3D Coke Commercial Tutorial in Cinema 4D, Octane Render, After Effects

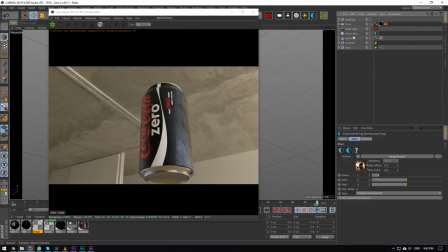[16:47]
Okay. So let's go and rotate this HDRI.
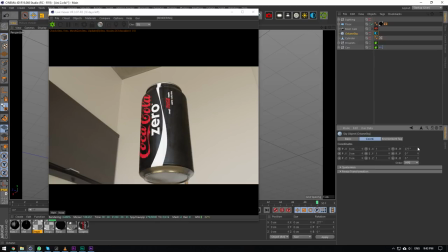[16:56]
I guess that's a good enough angle, like so. Okay, so we'll start off with the texturing of the can now.
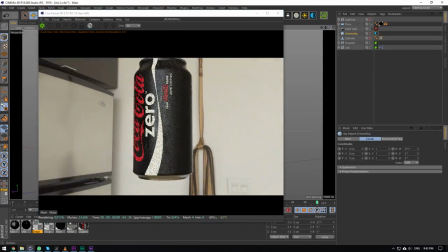[17:06]
I feel like I'm forgetting something, so I'm being a bit slow right now because I really do feel like I'm missing something.
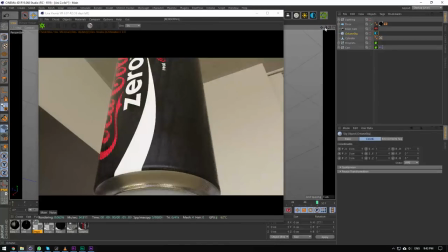[17:12]
Anyways, okay, so start off with this metal here.
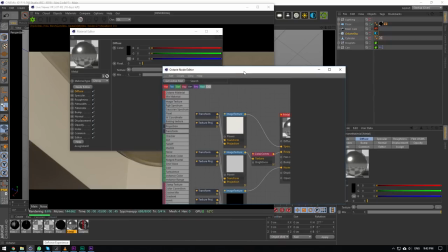[17:20]
This one's quite simple.
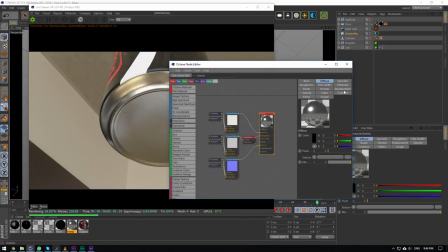[17:21]
Just a glossy material, index of 8, no diffuse because it's metal.
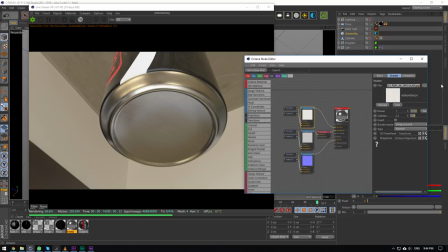[17:30]
And then we have some polygon metal textures in our specular, in our roughness or our glossiness, and then a normal map as well.
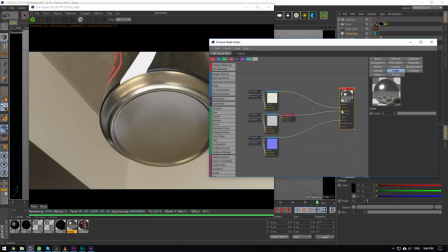[17:41]
And then here I just have some color correction to adjust the actual metal.
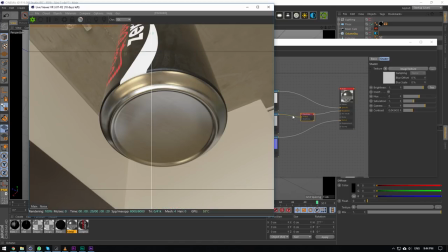[17:47]
So if I go and store a render buffer here, you'll see what that does. So here you can see this is a bit too smooth, a bit too soft, rough. I don't even know how to say, but I just like this one a lot better. This one just felt a lot more metally, a lot more cold.
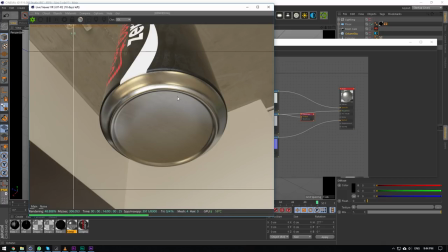[18:05]
And I just had some references to look at and I was like, this looks a lot better and a lot more real than that.
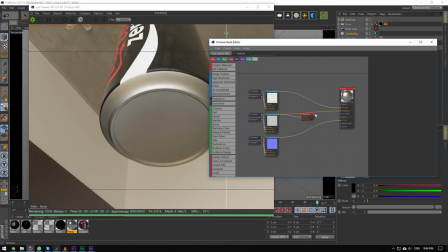[18:11]
So this almost looks fake. So that's why I added that color correction, just to help with that.
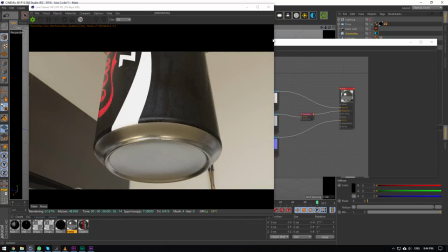[18:20]
And then there's the graphic. We'll get into that now. The floor is just a diffuse material.
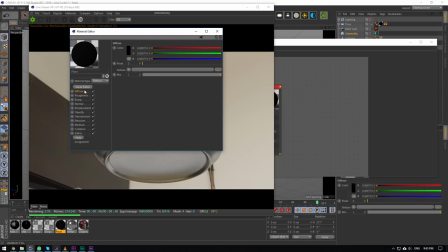[18:27]
Pretty much it. I don't even know I have roughness here, but it's just a black diffuse material. Very slightly black. It's actually at 1%. If it was completely black, if it was completely black, the lighting wouldn't catch on the floor and you wouldn't see any shadows and stuff.
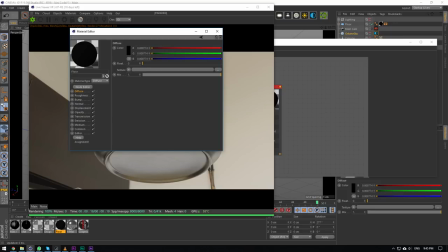[18:44]
So I had to be on 1% just so we could actually see them. And that's pretty much it in terms of those.
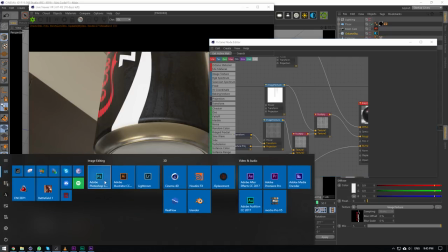[18:54]
The graphic texture, this is a bit more complicated. We'll bring in some Photoshop so I can show you the actual graphic firstly.
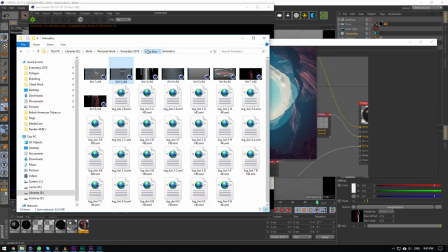[19:04]
And we also need to go find the graphic, which should be in my assets here.
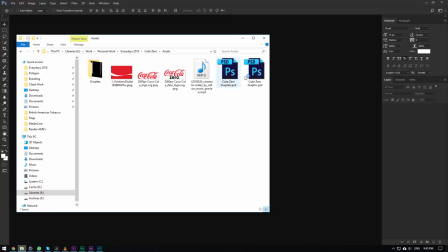[19:12]
I wonder why Photoshop, when you open it, it'll always bring it back up like this. It'll do that like 3 times.
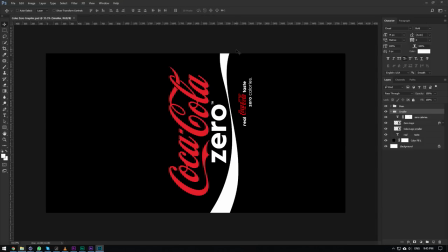[19:17]
It's annoying because you can't do stuff in the background while it's opening. So the graphic is a 2K texture,
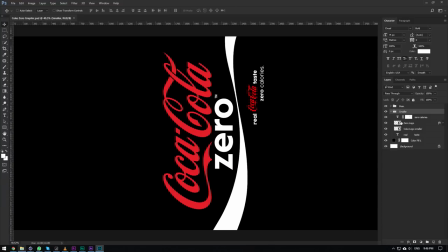[19:26]
2048x3848. And this logo here, so the logo is just an image. And then I went and typed out this text myself. I went and found some fonts that were very similar and then just made all this stuff myself here as well.
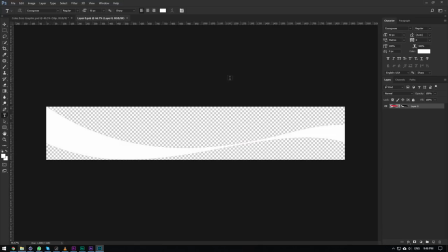[19:44]
So you can see the strip as well, cut out and stuff like that.
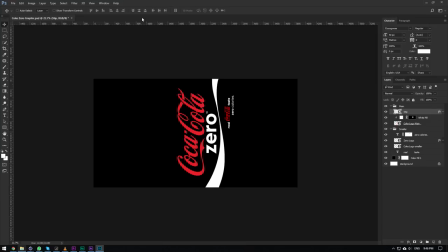[19:48]
That's pretty much the graphic, fairly simple.
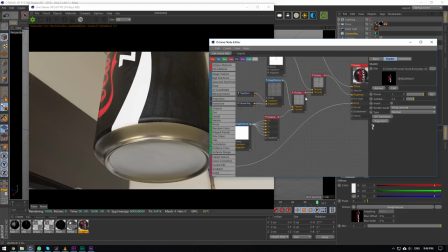[19:54]
that's the graphic. The roughness is a bit complicated, so we'll start off with the bump map.
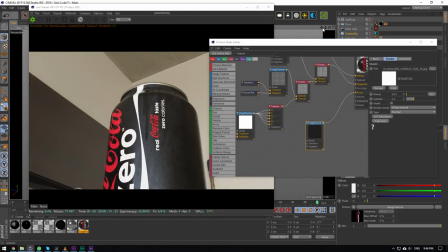[20:00]
Bump map is just some very, very slight scratches. It's almost even too much.
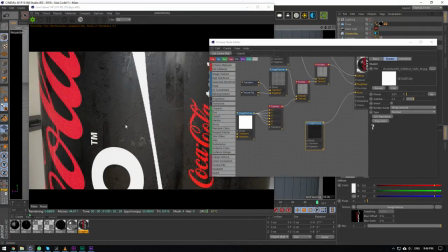[20:07]
Should be even lighter. So you can see the scratch here. So this should be even lighter than it is now.
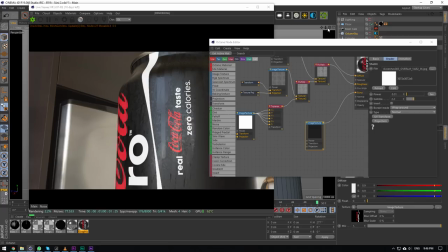[20:13]
But I wanted some imperfections, but I don't want it to be so harsh that the can would look bad.
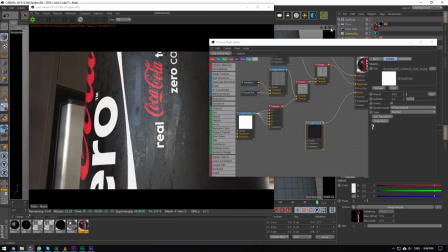[20:19]
So I just wanted it to look real, but not so much that the can would look horrible.
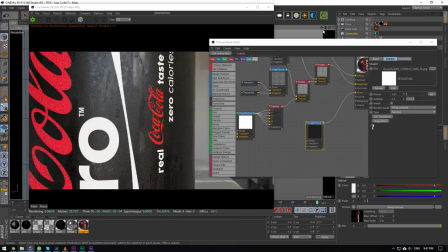[20:27]
So this is even too much. I should have lowered this even more, but that's pretty much all the types of scratches that I have on it.
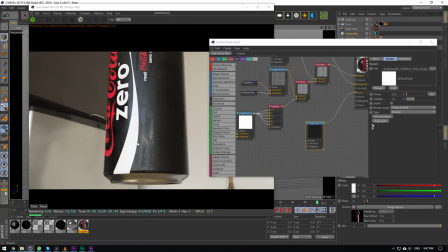[20:34]
Just very, very slight. You'll barely notice them. But they're there. Okay, this roughness map, you can see there's quite a lot going on here. So I have a Zomax glossy material here.
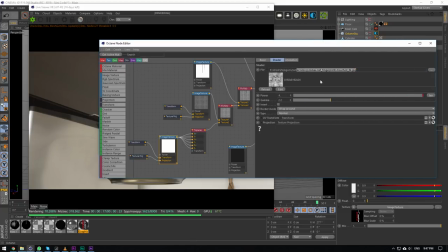[20:49]
This is from Cornelius. He has a website and he has a bunch of free textures on there.